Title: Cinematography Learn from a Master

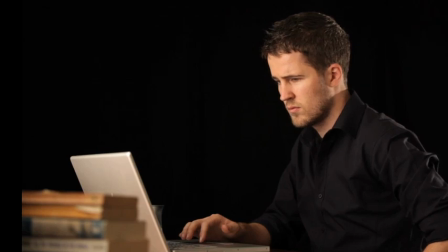4:11 Here we have our actor back in the same set. I've placed him on the right third of frame because I find that more comfortable.
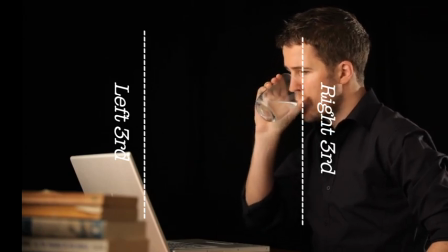4:19 He's looking from right to left and there's a general concept called looking room.
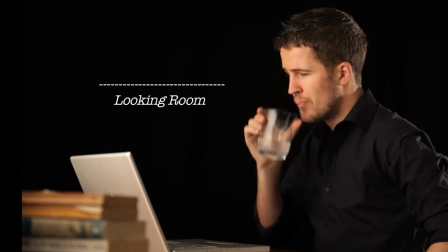4:25 And looking room says that when a person is looking you should give them some room to look through.
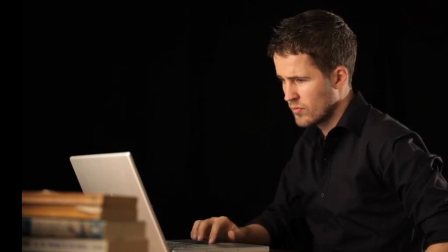4:30 The opposite of that is putting them in the middle of the frame.
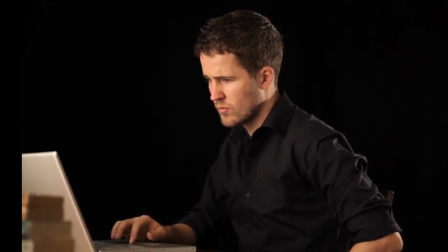4:35 A lot of people would originally line this shot up there with the camera in the middle of the frame. It's not so comfortable because the eye doesn't like to see things in the middle of the frame.
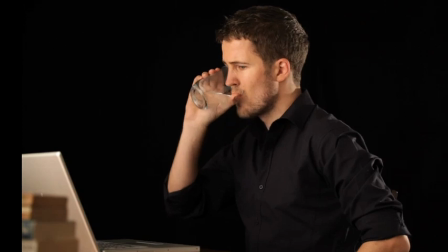4:47 And as you'll see when I pan back,
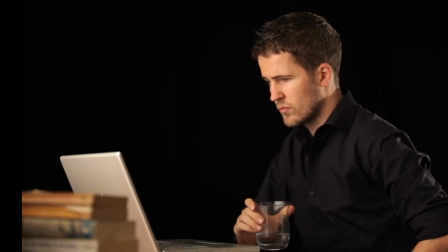4:51 the whole thing is composed much more comfortably and nicely with the actor on the right-hand third and a bit of space where he's looking. Eccentric framing is unconventional framing. In conventional framing, whichever way a person is looking, you give them looking room.
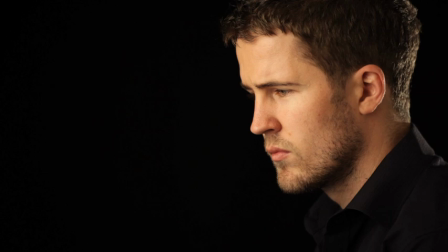5:13 Here we have our actor on the right of frame. He's looking to the left, and that's why we have more space on the left of frame. He's placed about a third of the way along the frame, giving him plenty of room. Unconventional framing would be to put our actor hard up to the left side of the frame with no looking room.
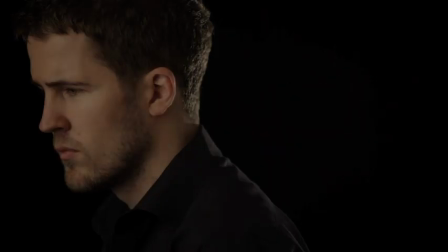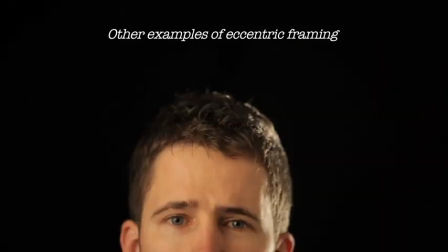Conventional framing is comfortable for the viewer. Unconventional framing can be disturbing, but this is not always a bad thing. How you point your camera can tell a story differently. A high angle can make someone look weak.
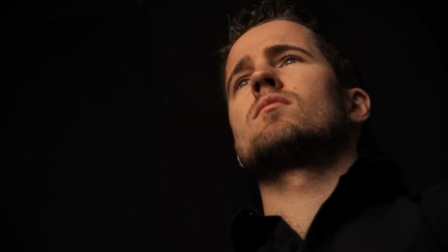6:04 A low angle can make someone look dominant. An angle level with someone's face will tend to look more normal. It may seem obvious, but it's important to have the actions, the wardrobe and the props all consistent from shot to shot and scene to scene. In this example our actor has a glass of water in his right hand in the wide shot but in the close up he's picked it up with his left.
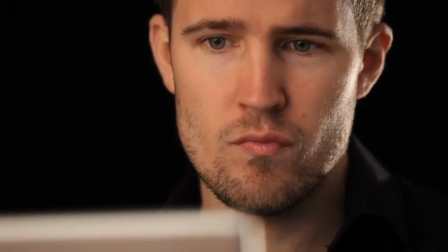6:41 This can easily jar an audience out of your story.
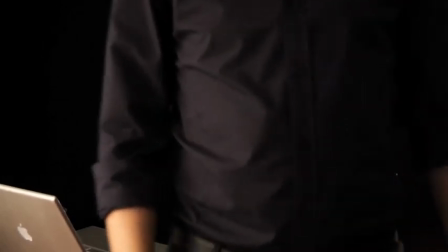6:45 Another example is if our actor leaves the frame in one set of clothes but appears in the next frame in a different set of clothes it suggests that this is another day.
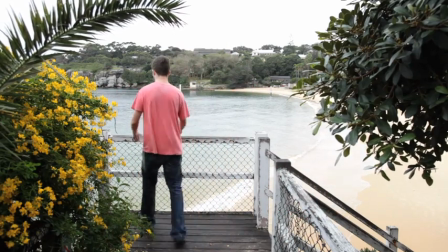6:54 If it's not supposed to be another day it jars the audience. Because films are shot nearly always out of order, this can be a very easy mistake to make.
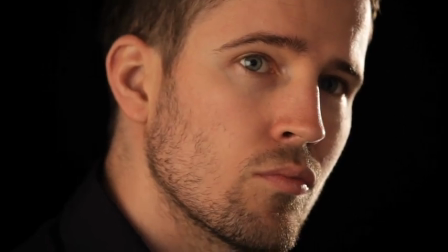Correct eye lines help to make things cut together in a smooth way.
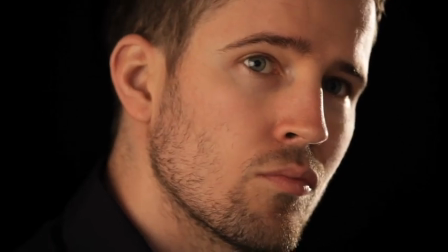7:19 If we cut from our actor in this close up to me in this close up, it looks like we're not looking at each other. To work out the correct direction of someone's eye line, imagine there's a line between the two people in the wide shot.
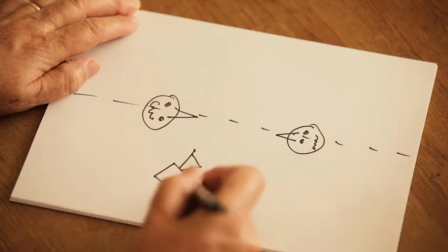7:36 You can then put the camera anywhere on the same side of the line that the camera is on in the wide shot.
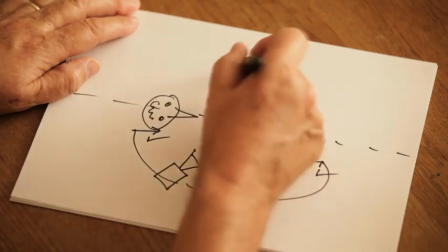7:43 But if you do a shot from the other side of the line, you will end up with shots that look like people are not looking in the right directions. To avoid confusion, the direction of someone's eye line should should always be described from the camera's point of view.
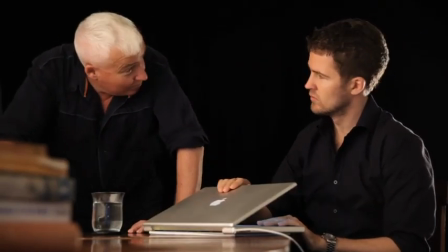7:58 Here's the wide shot. Our actor should be looking right to left in the close-up because he's looking right to left in the wide shot,
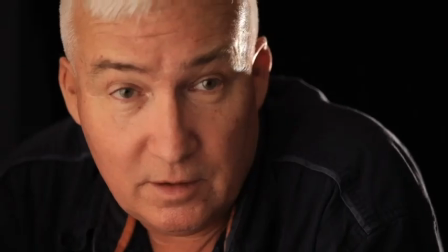8:05 and I should be looking left to right in the close-up because I'm looking left to right in the wide shot. This may all seem unbelievably obvious, but it's often not when you're in the middle of making a film.